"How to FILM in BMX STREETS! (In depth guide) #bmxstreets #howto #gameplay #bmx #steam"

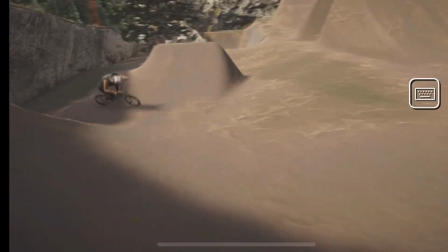4:19 All right, so we filmed it perfectly. Everything looks good. Not worried about the rollout and the wreck.
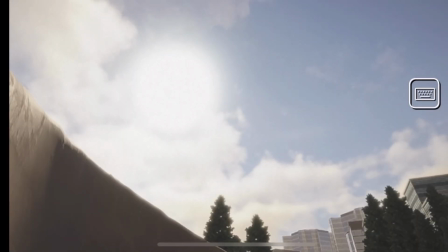4:25 This isn't going in the edit, so let's deal with that blown out sun. So again, if you hit the, I think it's the start or the select, I'm on a Steam Deck, so I'm not quite
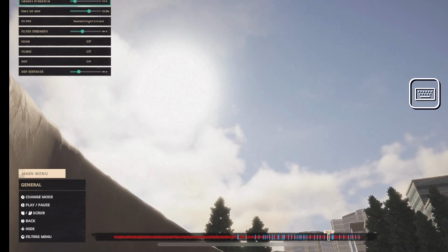4:33 sure. But anyway, you have these settings here, and you can adjust the field of view, the depth of view, and those are all just a matter of perspective.
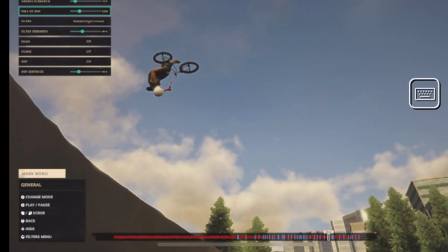4:39 But let's get into changing the time of day. As you can see, we've gotten rid of that sun.
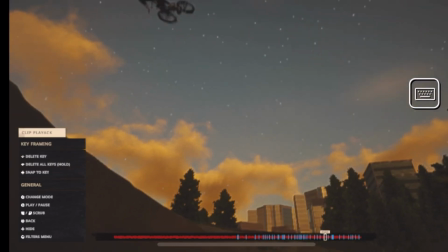4:44 Our clean shot. We've got a nice atmosphere now with the sunset. Let's back it all up and let's see the final cut.
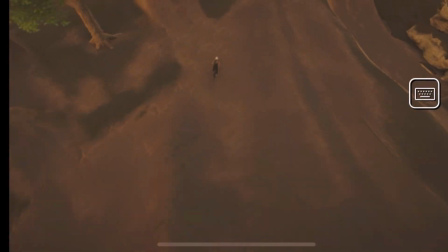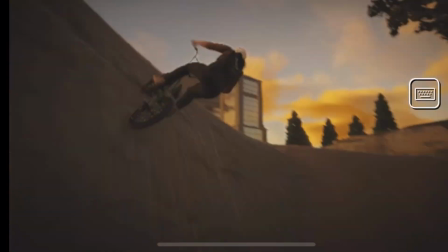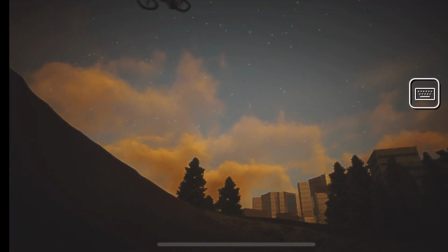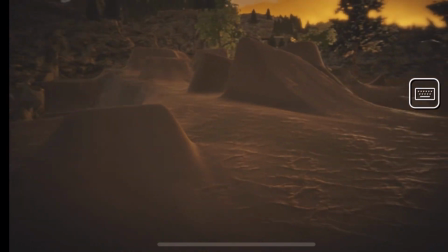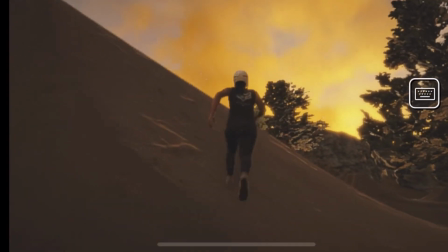5:14 Beautiful. Happy with the way it looks? Now let's take what we've learned and move it to the streets.
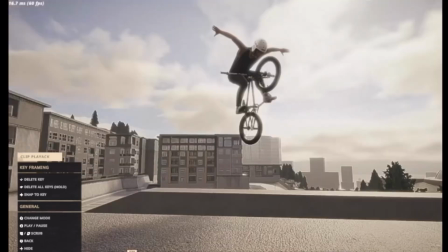5:24 Alright, so I've gone ahead and just did a quick line real quick, really chill line. So we're working through the keyframes.
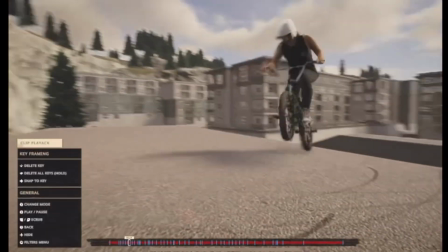5:32 It's just a step by step. You're basically just like a flip book, frame by frame, kind of figure out where you need to be.
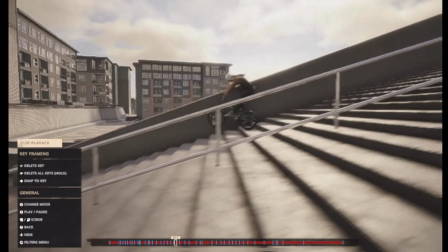5:37 I tend to look at the ground filming, the follow filming, as if I'm standing there holding the camera.
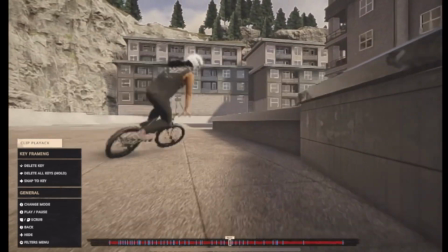5:44 If I got to be on top of something, below something, behind something. Now, in the virtual world, there are going to be some things in the way, and you can work around that.
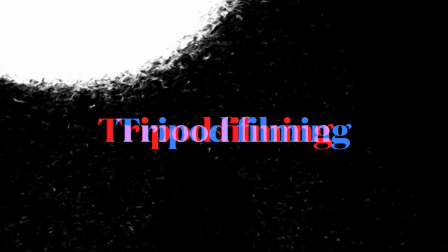5:51 I tend to treat this as realism. So we'll try to cover even some tripod shots.
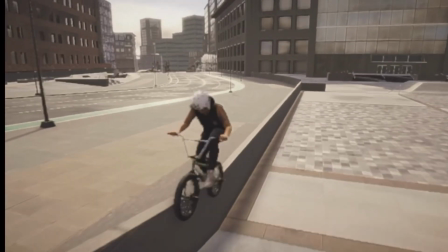5:59 That way, if you want maybe just a standalone, maybe you don't want to have to worry about doing all the follow cam and stuff.
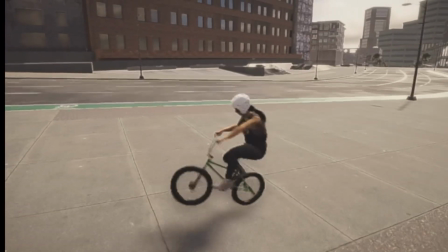6:04 So you can actually just bust the trick, set up the keyframe in one spot and see how it looks.
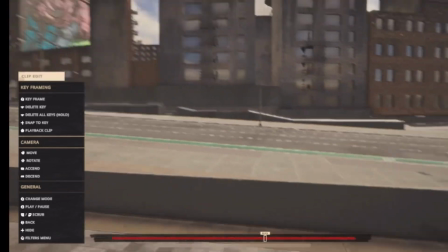6:12 I tend to use this a lot for big gaps, big drops, any far distances,
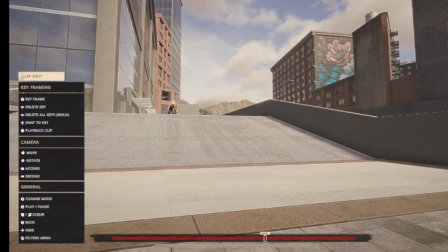6:16 and sometimes it's just nice to mix it up to have that nice still shot at the end for the banger.
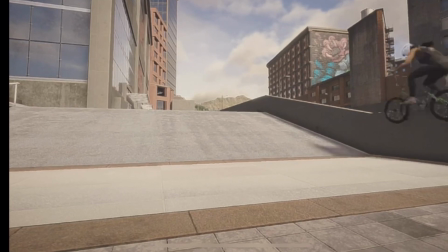6:21 But it's all about personal preference and creativity. You just gotta find out what works best for you.
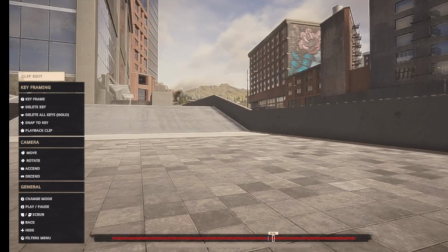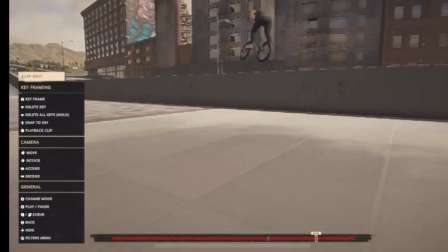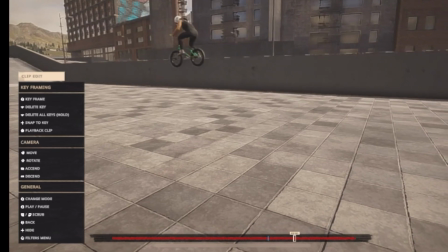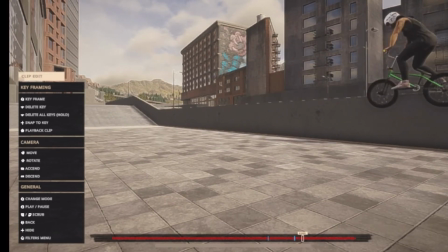6:43 And I included this here because, see, in my mind,
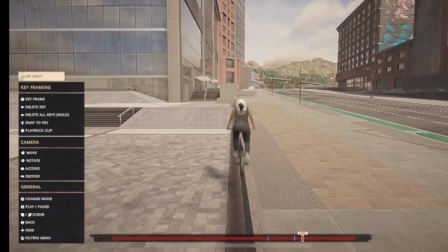6:45 I would think that the filmer would have to step over this ledge and then come over to the other side to be able to get the last trick.
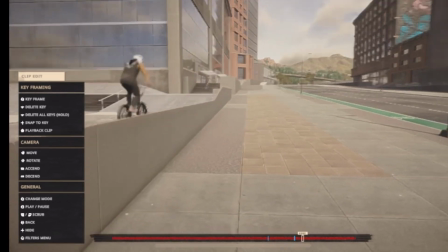6:52 Now, that's just personal preference.
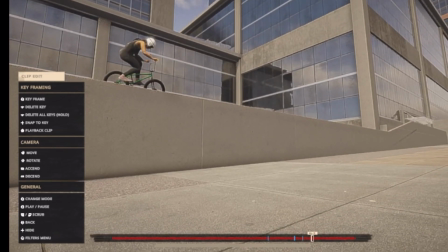6:54 You are able actually to just move the keyframe over and the camera over, and the game will essentially pass through an object without any trouble.
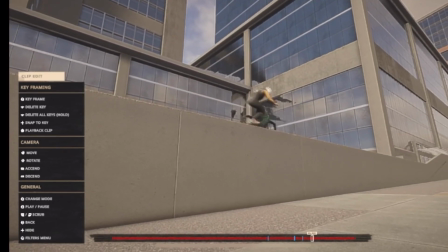7:03 Now, I, again, personally don't like the way that this looks because it makes it video gamey.
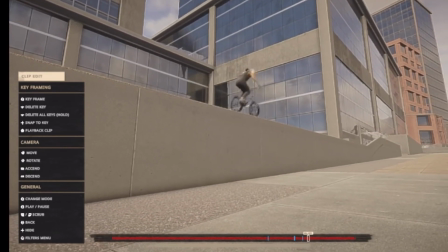7:08 I tend to not like that, but if you don't care too much and you just want to get some sick shots, it does work for you.
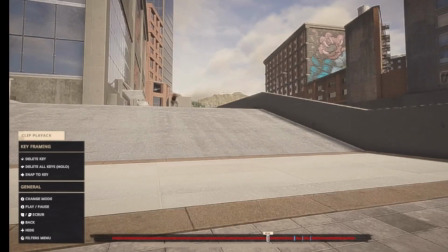7:15 So I'll show you here what that means in final production, where the camera will just pass through the wall so you can get the shot on the other side.
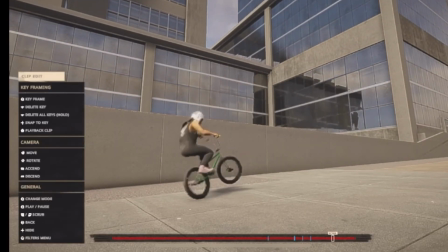7:23 See, and that's just a minor preference. I don't care too much for that, but some people don't mind it.
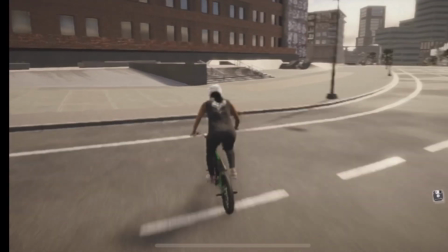7:29 Yeah, it makes it a little bit easier, less keyframes. Now we'll go back over here and I'll just show you kind of raw.
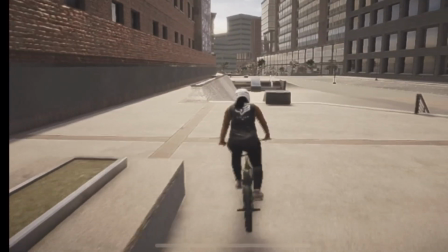7:34 We're gonna just roll in cold, bust a trick, and film it all in one shot.
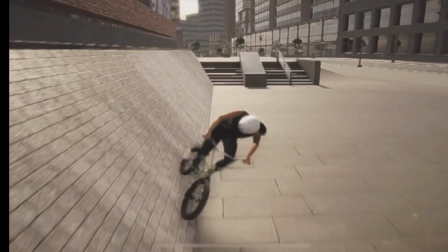7:40 So here we go. Everybody's having such a good time. Like, I think I can do this.
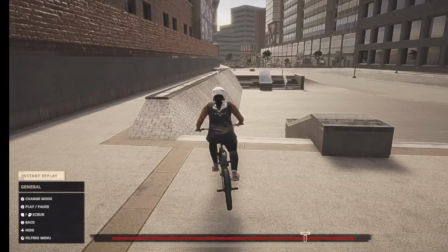7:45 Right, nothing too crazy. Now let's go into a replay editor, and as you see, we have a blank timeline.
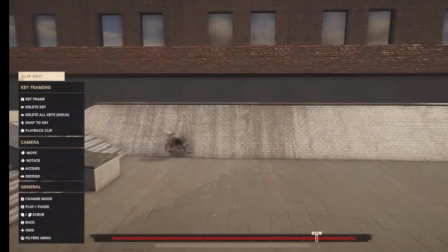7:51 I'm gonna go and place the camera, or the tripod as I like to call it, in the right spot.
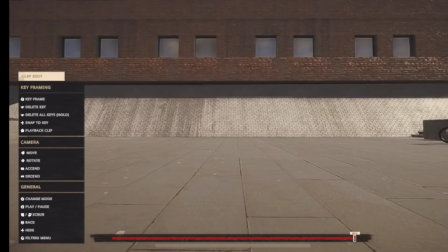7:56 Make sure I can see the entire shot. And depending on what your screen capture device is or method is, you may not even have to place a keyframe.
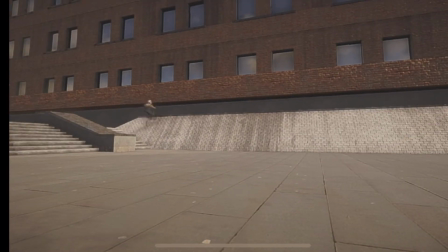8:04 You can just run it just like this. However, if you are looking to kind of have it be automated once you've got it all in place, there you go.
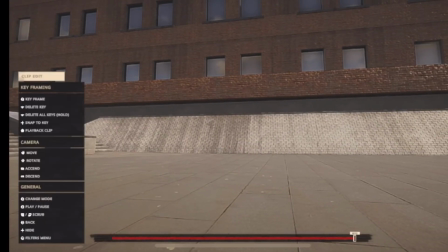8:12 Place the keyframe down. If you need any movement, fine. If not, no big deal. You're already done. Now I'll take this one tripod shot and then I'll pick it up with a rolling shot just to add a little flair.